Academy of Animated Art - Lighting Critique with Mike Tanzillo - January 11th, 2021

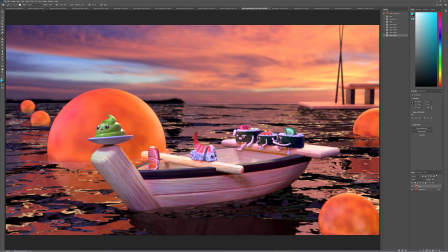Because if there's a light source in there, I think we should, similar to Aaron's reference with these lantern lights, I think that we could also push in some light sources here in the middle of these guys. And then I do, just because there's so much, like this orange thing is so close to them,
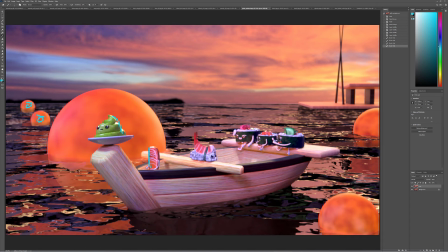I almost want to see a little bit of that warm influence on some of these guys, and probably the boat too, you know, just to feel a little bit more of that presence in the scene. And yeah, because like the ship itself feels very blue.
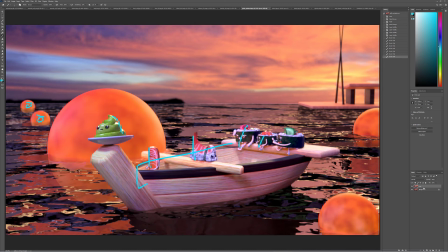And I think let's use a darker one.
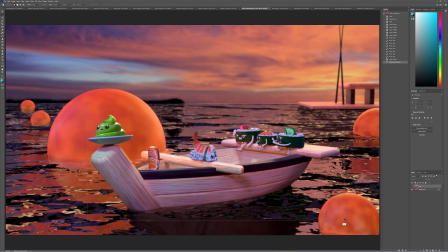Oh, sorry. I think we could definitely go a little bit warmer on this stuff to make it feel a little bit more in the space.
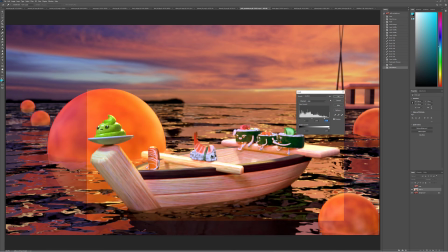And take this down. Nope, that's not what I meant.
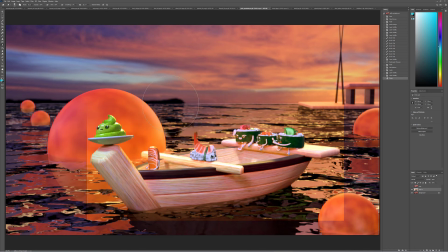All right, but I think that will help out a lot. Something more along that color scheme, but really, like, again, really great job. You've worked really quickly on that one.
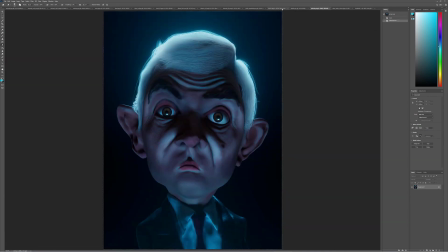All right, Kat. Let's see, we've got your previous version updated.
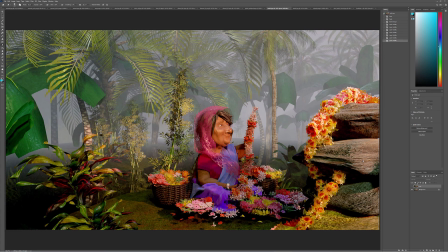Update looks a lot better. I'm not worried about those floating stuff. That happens more than you can imagine in animated films. There's always like floating props around the set that needed to be grounded. So don't even stress about that right off the bat. So let's see.
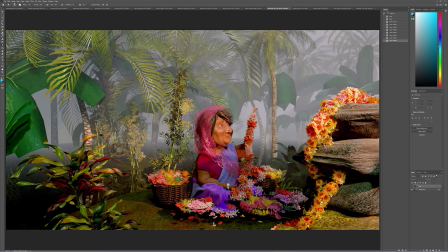So if we can increase the shadow, the radius of the light from the sun, I think that would help. I'm just looking at this shadow down here on the ground. It's a little bit tight. I like this shadow coming across here. It helps focus us in on her face. I do think...
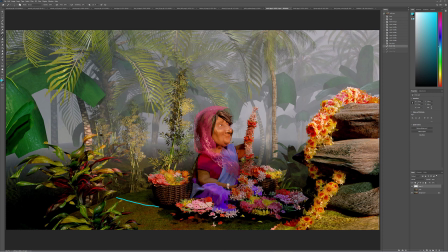I'm trying to think about the play out of the shot, because she's getting pretty frontally lit. Like, if you look the area around this eye and this eye, it's pretty similar. And I'm wondering if
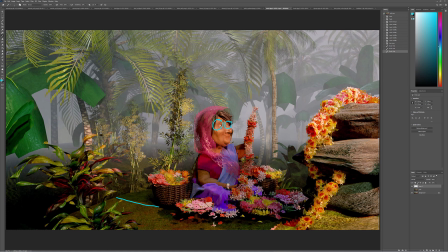we can't push the position of the key light more around the side. I think that would definitely help out. And yeah, because we want to see more of the light shadow.
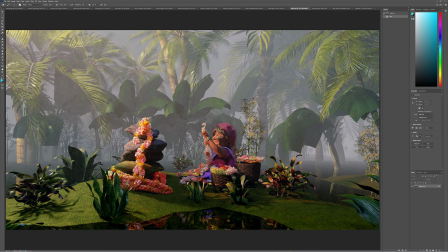Because like, and then over here, yeah, because same thing here. It's just like all being lit. Her face is mainly the frontal lit area. And then actually this shadow that's just like really dark, and it just makes it look like kind of a bruise.
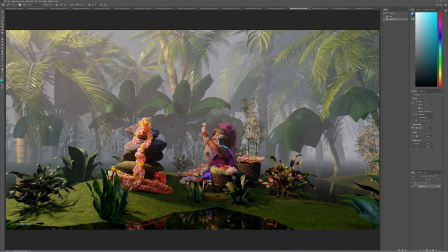So I would, if you're going to come all the way around this way, it's a little, you know what? Don't worry about that for now, because as we reposition the light, that may change. But I would work on creating a light position that helps us generate more of a distinct key side and fill side of her face.
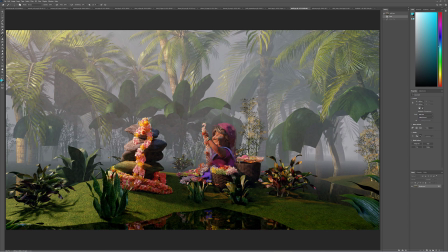And yeah, I mean, I always think we could go more dapple in the background.
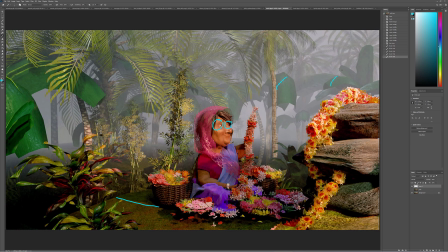So if you want to keep adding some sun hits to some of this stuff, that would be very big too. Yeah, I think that's good. We'll work from there. Sylvain, cool stuff.
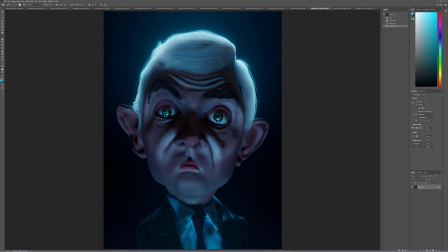I think these eyelings are a little sharp. They're a little bit distracting, but I love the underlight. Love these shapes we're getting up here, because it's just like a weird shadow to get on his forehead that helps tie it in.
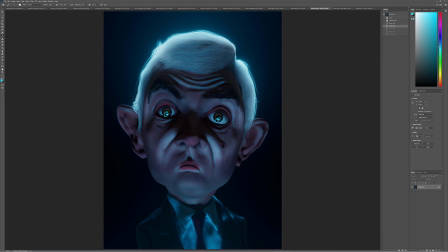Totally fine if you want to add some more geo to the hair.